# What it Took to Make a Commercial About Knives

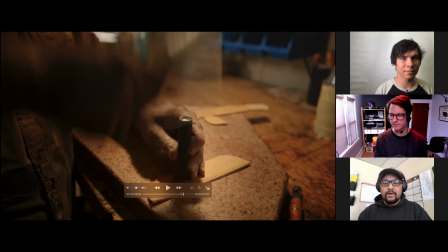16:13 And you guys definitely did a good job of showing me the artistic side of what you guys do. oh thanks we didn't annoy you too much with our long setup times and whatnot but half an hour to set up a shot what the heck and then you look at it you're like oh
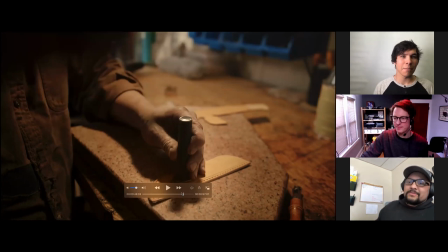16:26 wow that's that's special yeah yeah and then and then and then the commercial comes out and it's half a second blip you know yeah it is it is interesting with this one we we didn't shot list like we maybe normally would it was more just um getting little bits of your process and
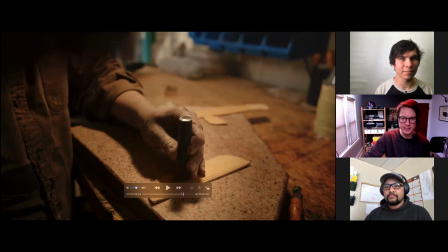16:43 getting camera in there and try to figure out how to make that look photographic and dramatic and it was a cool like whittling down of footage which maybe normally we would uh we would have like our shots that we we wanted to shoot shoot them put them together we already know how that
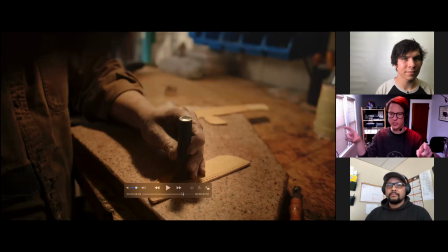16:58 edit's gonna go but in this one it was like finding a sequence and a flow of the shots where you don't feel like you're drastically taken off course and you're going from like if we started maybe with the leather making that felt like it didn't work ending with that made the most sense because this is the like sheath that the knife's going to go into and you have that big logo stamp and
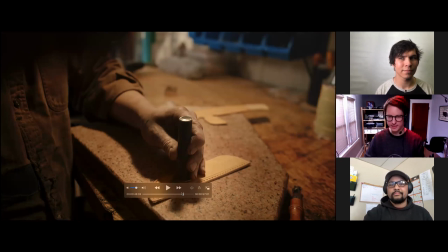17:17 that really i think uh sells it at the end here too so
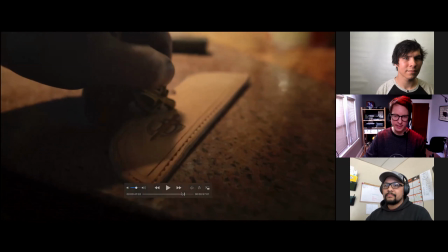17:23 this part we did a little dolly in here and i i graded this one with a heavy vignette actually just
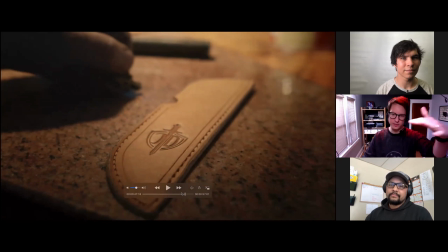17:29 to make sure that the bottom felt darker than the top to really try and add even more because it's such a macro shot we didn't spend a lot of time on the details here with the lighting um there wasn't too much we can do light that we saw in the previous shot as
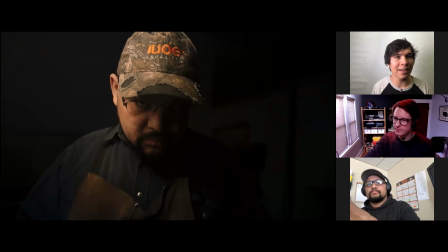17:44 well. So it works perfect. Now this shot I did on my first day and it was terrible.
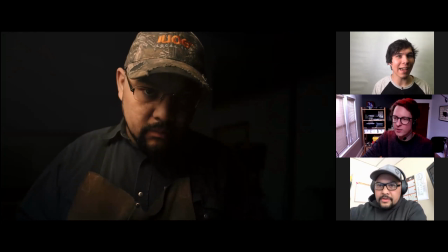17:53 You remember Dave? Everything was nice and evenly lit and I had to come back and reshoot this one on my own and I just had two panel lights with umbrellas on it and I just put them right beside Jesse's face just out of frame to light them.
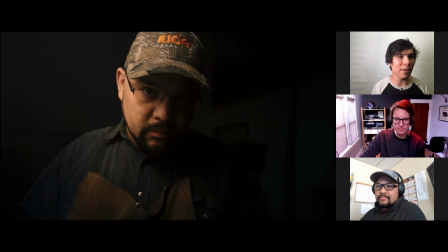18:10 The other one was in front just to get a little bit of highlight but we definitely wanted it to fall in shadow be very yeah very dramatic for sure but yeah i think i came back specifically just to get these shots one day took about an hour or 40 minutes and it worked
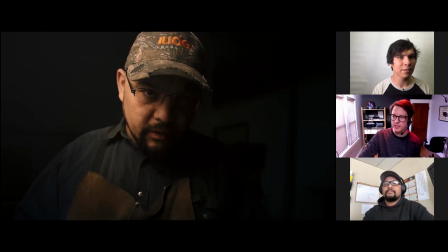18:25 out really well yeah was it a challenge to line up his voice with the uh morgan freeman impersonator um no not really um because we had the scratch track and i basically i did the scratch track to uh jesse's performance here
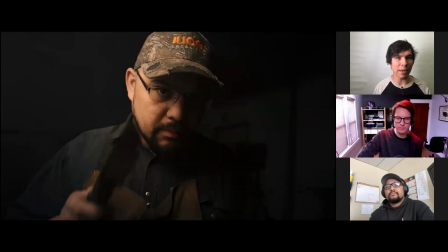18:41 and then i gave the morgan freeman impersonator that scratch track and i said make sure that you know your lines match up exactly with the lines that i've given you here because they're the only ones that have to sync with lips and he nailed it he had the pacing down everything so it It was very easy, actually. Sweet.
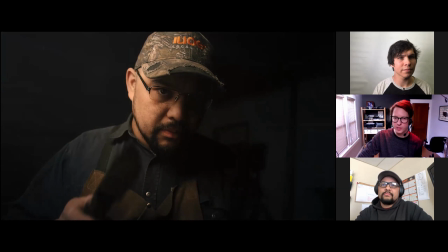19:03 Yeah, and then the next part here, I used a little bit of the sparks that you had from shooting the product shot, and I just sort of did an overlay, just so it sort of tied these two frames.
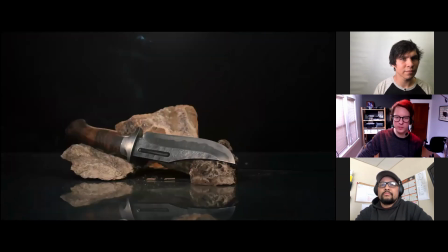19:12 It's only like four frames where you see the sparks, but it just sort of brings you to this shot in a bit of a transitionary way. And why don't you tell us about this? How did you achieve this shot? And who set it up?
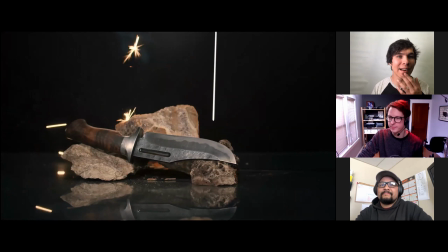19:25 It was Leanne that set it up. Is that right? Yeah, we had Leanne set it up and I said, you know, basically stage it like you were going to take a photograph of it.
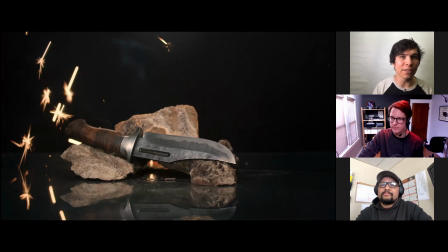19:33 Leanne is our photographer at Eagle Vision and this was part of her contribution to the project. And so yeah, we had Jesse bring in some of his display rocks from his shop. We put them on top of a piece of glass. And then we rotated that glass on the table.
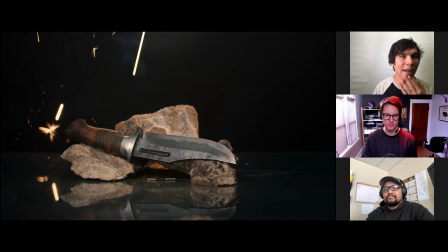19:53 and um yeah and had jesse um grinding was it magnesium i think it was a magnesium type titanium titanium that was it yeah just above uh just above the product you have the knife there
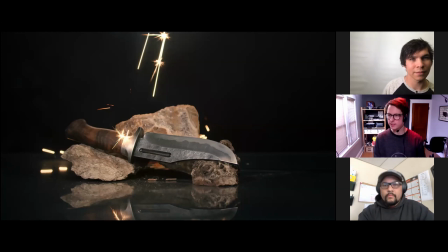20:09 right the the blade in question this is uh this is the one we had made for ben and
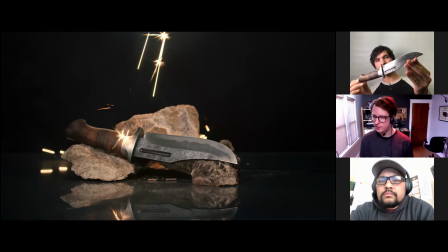20:16 uh Can you walk us through this knife a little bit, Jesse?